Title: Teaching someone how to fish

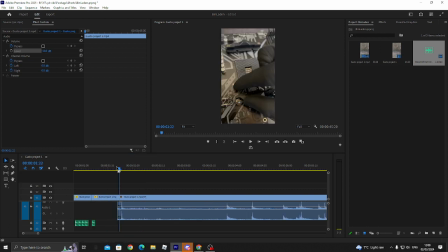500s
I can't pinpoint it, but I had a problem with this intro. I like the click at the start. What if I... Obviously, it's all about experimenting. If it doesn't work, then it doesn't work.
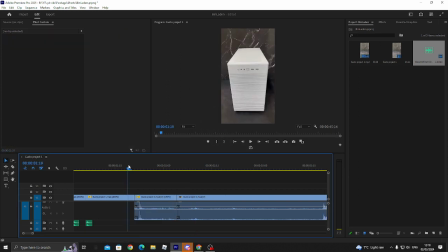519s
Let's see. Maybe it's a bit hasty. I don't know. Your call.
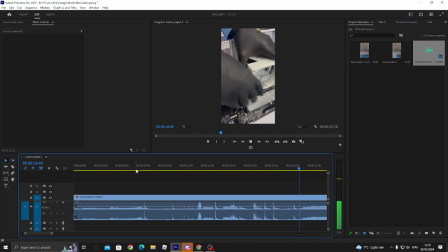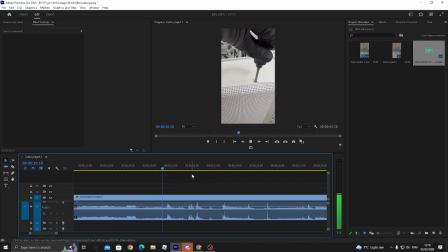541s
There's something here I didn't like. You're gonna see. Wait. Don't worry about that. It's a motorbike.
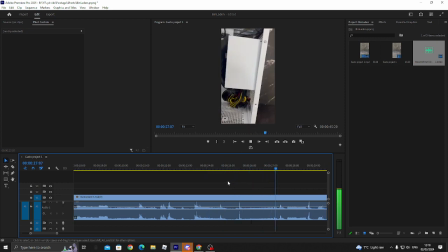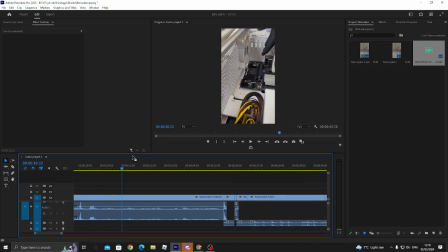556s
Here. Only a few frames, but
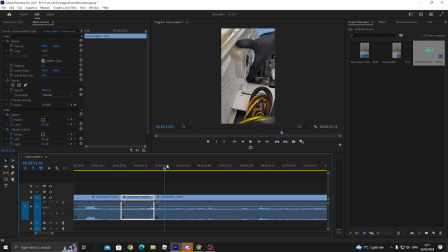575s
I just want to see you bringing it in a little bit and then taking your hand away. This one I didn't like. It took way too long. See, that's already in place. The rest of that is just messing about. See? Boom.
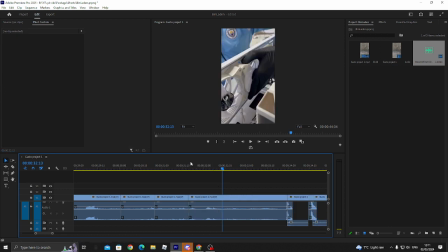and I don't like the camera movements. If you can, try your best to keep the cameras for each scene, right?
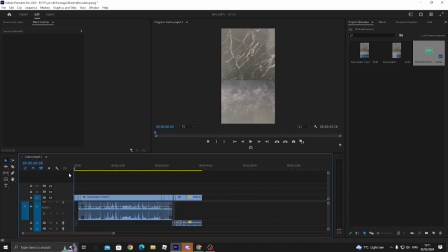614s
Keep the camera in the same place. Like here, you did a well enough job here, but there's some lights here.
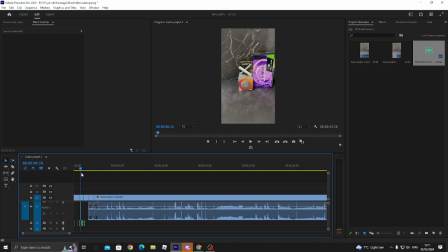621s
I know it's hard it's hard to control it, so that's why I said dim lighting might be good. But yeah, here it's good. Yep. Where was the thing I didn't like?
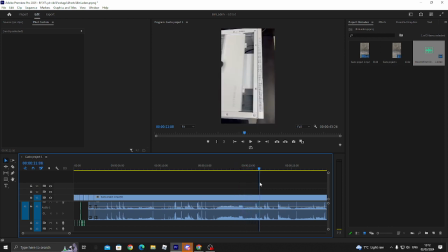641s
See, in general, I just see some movement. If you have a tripod, you can buy one for like £18 on Amazon.
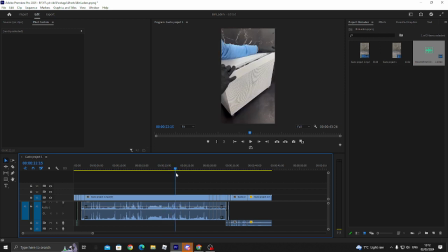648s
I have an amazing one. Then I would recommend that. Not necessary, but it's probably a little bit better. Yeah, so here, this is the biggest issue with camera stabilization. Like, I understand you have to stand up, get the fan, get the things, whatever.
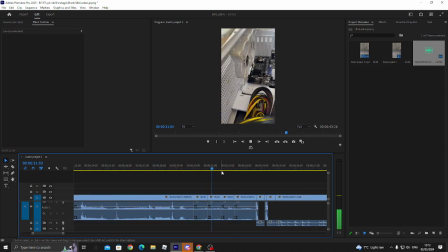668s
But yeah, if you can just get a tripod, that would be much better.
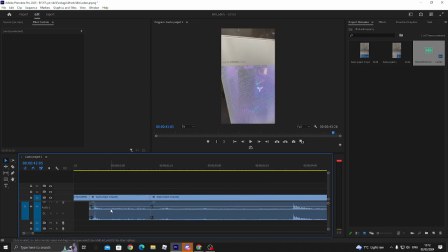682s
You know, I was thinking about this earlier too. What if for each thing you say, let's see, plop here,
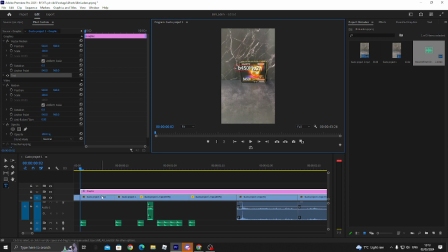696s
B450 M S2H, whatever, and then for the next one, plop, and you add another line. You say, box thing. I don't know what that is. Not even gonna guess.
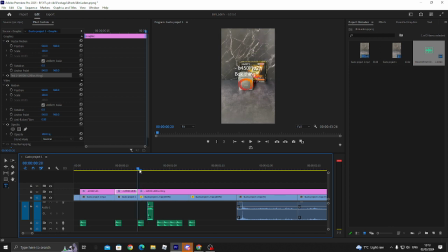712s
Next thing, triangle thing. Oop.
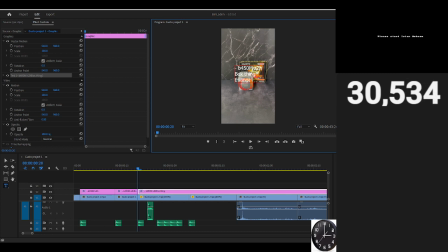720s
Triangle. Oh, I did not mean that to do that. Oh, okay. Triangle.
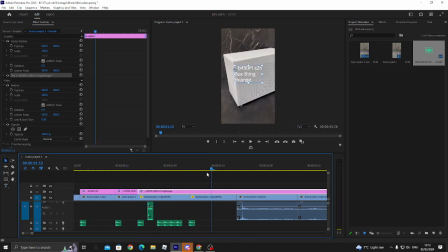725s
Boom. And then for each one, it appears, and then from the start, people know. Oh yeah, that's a B40M S2H. Wow, that's a box thing. You get me? So from the start, they'll know, and they'll be hooked.
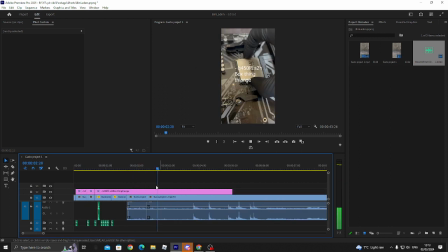744s
Especially if it's some really good specs.